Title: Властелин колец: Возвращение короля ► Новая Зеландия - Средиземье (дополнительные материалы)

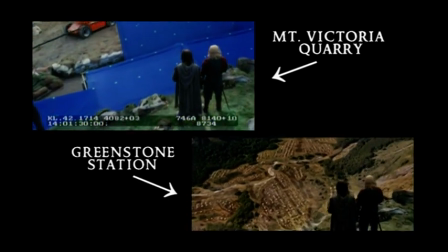Мы снимаем половину лагеря, как при комбинированной съемке, а затем сдвинем эту часть в сторону и снимем вторую половину.
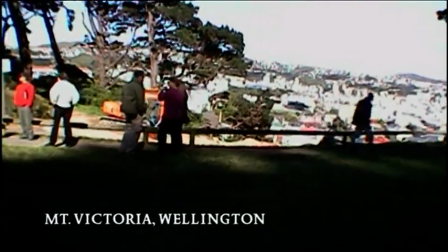Орландо Блум, Леголас. Это было снято прямо возле бухты, где я жил, в Веллингтоне.
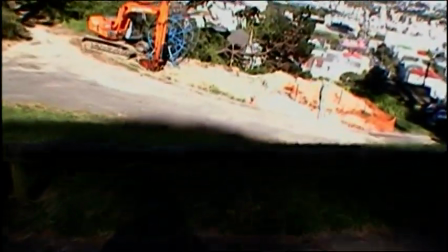Это была заброшенная, заросшая травой каменоломня, ставшая частью чего-то, вроде паркового района посреди города.
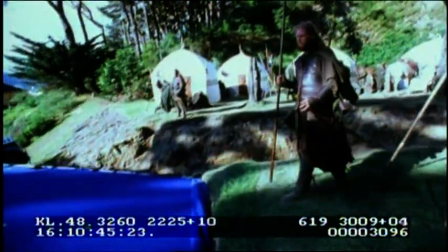Множество сцен на плато Дунхароу были сняты там. Там было достаточно пространства для установки 8 палаток со свободными проходами, а за ними была скала, обросшая листвой.
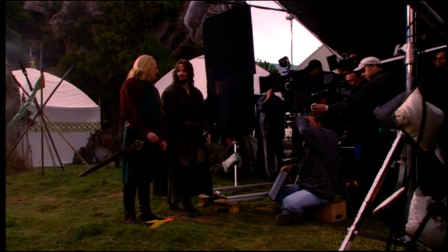А здесь мы снимали то фактическое место, где Арагорн переходит из своей палатки в палатку Теудена. Фактически, одно место съемок у нас было в Веллингтоне, а другое глубоко на юге.
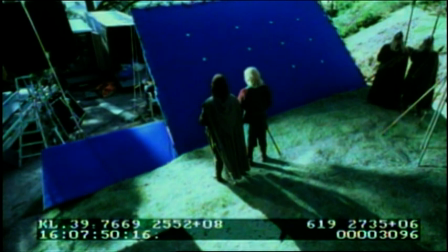Мы скомбинировали их с помощью компьютерной графики, и они стали выглядеть так, как будто это одно и то же место.
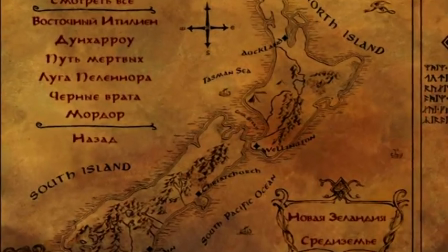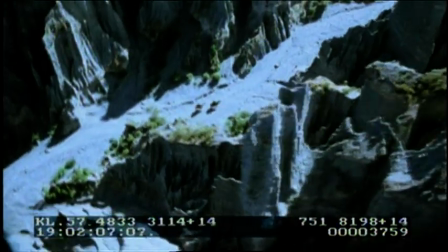Когда мы приступили к работе над «Властелином колец», мы раздумывали, где могли бы снять дорогу к путям мертвых через горный хребет Двимовер.
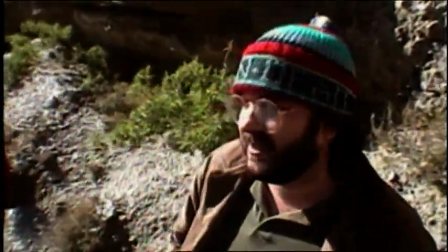А тут действительно мерзкое, в принципе, нам подходит. Надо обдумать возможность использования этого места для дороги на Димхольд. Мы искали везде, но больше ничего не нашли. И вдруг я вспомнил про парк Пинаклс.
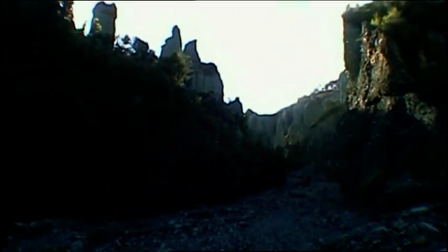Это удивительное горное образование из камней и гальки на южном побережье Вайарапа, неподалеку от Веллингтона. Я бывал там, родители возили меня туда ребенком. С тех пор, как я вырос, я был в этом парке еще 2 или 3 раза.
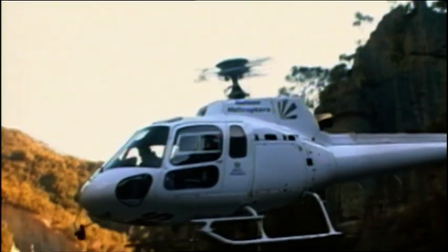Мы полетели на вертолете из Веллингтона через бухту прямо к этим очень красивым вершинам.
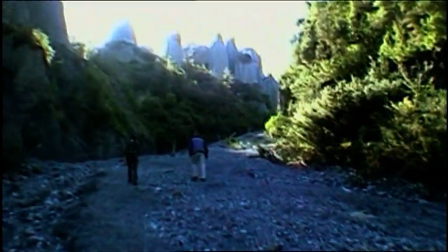Это просто невероятное место.
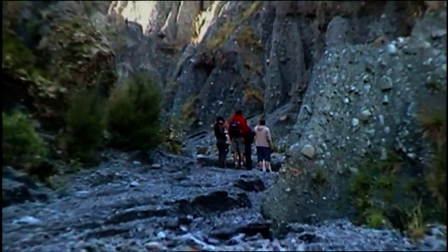Это долина, подвергшаяся очень сильной эрозии, со скалами из известняка, где земля полностью выветрена.
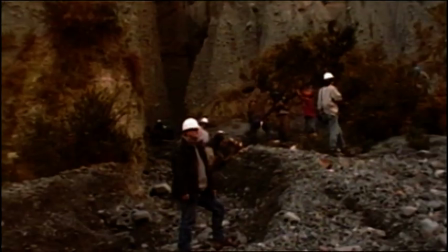И такие удивительные скалы, как пальцы, стоят, указывая в небо. Чем-то это похоже на долину Бэдлендс в Южной Дакоте. Место, которое кажется безжизненным, просто находка для пути мертвых.
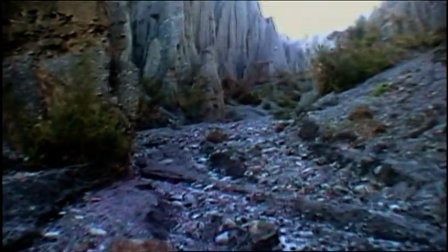Такая враждебная, суровая природа.
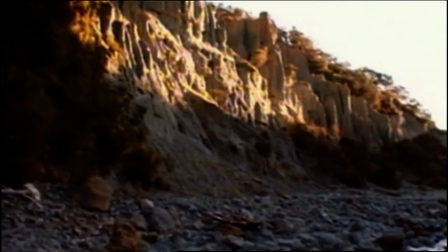Отличное место для дороги на Димхольд, которая ведет к путям мертвых, так как там невероятно крутые узкие расселины.
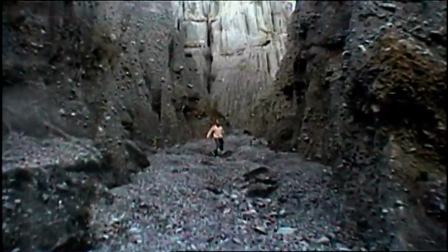Это, я думаю, дорога на Димхольд. Лучшая из всех, что мы видели, при этом она довольно широка.
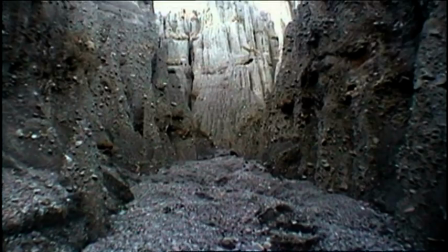Смерть оркам! Смерть оркам!
Там становится все уже и уже. И, кстати, еще один момент.
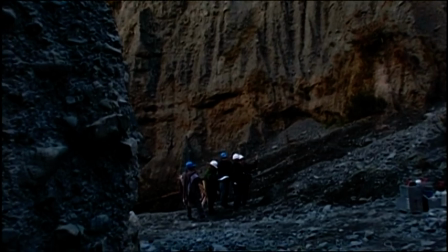Видимо, придется работать в шлеме, потому что здесь осыпаются камни. Джон Махифи, режиссер второй группы.
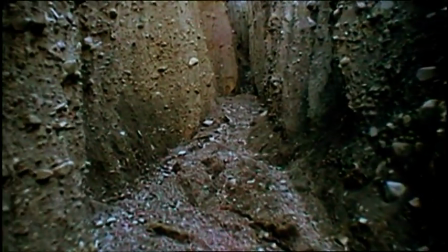В этих узких пещерах нужно быть очень осторожным, потому что они так неустойчивы, что большой камень запросто может свалиться на голову.
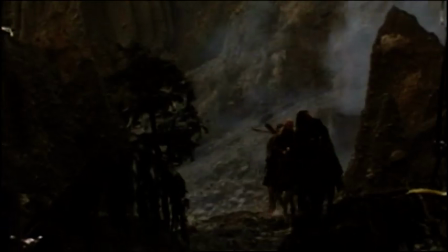Каждый из нас смотрел вокруг и по-настоящему чувствовал, что это какое-то особое географическое место.
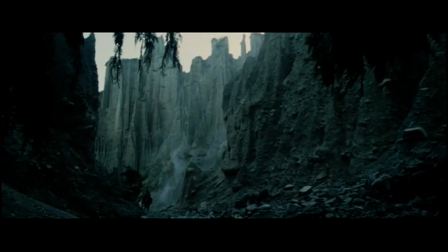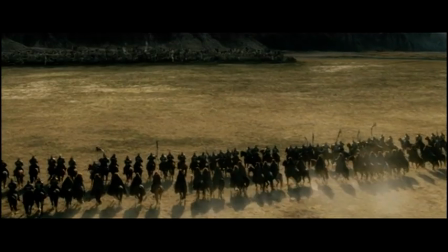Пеленорские поля — основная сцена фильма. Это земля между Асгилиотом и Минас Тиритом.
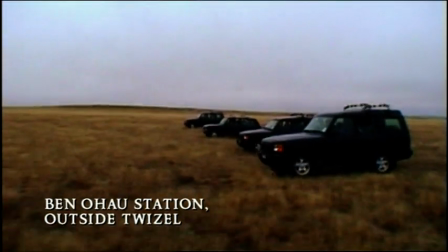Мы хотели найти равнину с холмами на заднем плане. Нам также хотелось, чтобы было чувство, знаете ли, как будто там раньше были пшеничные поля,
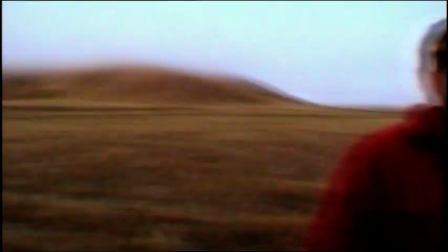чтобы был такой желтовато-серый, высохший ландшафт. Мы нашли такое место посредине южного острова Новой Зеландии в маленьком городе Твайзел.
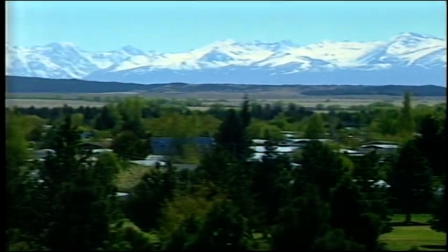Этот район называется округ Маккензи. Там живет много шотландцев. Первые переселенцы, появившиеся здесь, были шотландцами. А Маккензи был здесь весьма колоритной фигурой. В честь него эти земли так и назвали в 19 веке.
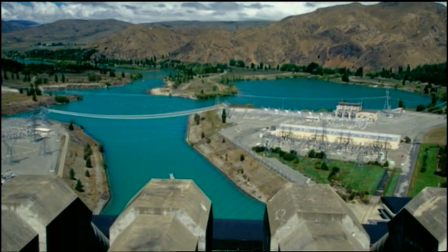Тамошние общины создавались, собственно, ради всех этих гидроплотин, что построили для того, чтобы воспользоваться реками и озерами этого района.
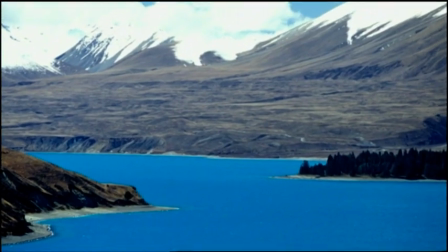И Твайзел построили как город для рабочих, которые строили эти гидроэлектрические системы. А после того, как плотины достроили, город пришел в упадок.
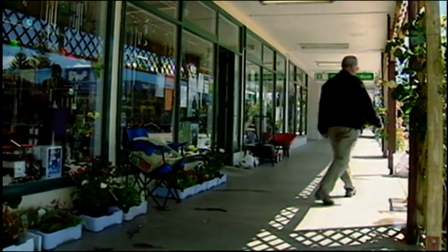Через некоторое время он стал городом для пенсионеров, и люди снова въехали в эти дома, что были построены для рабочих плотины.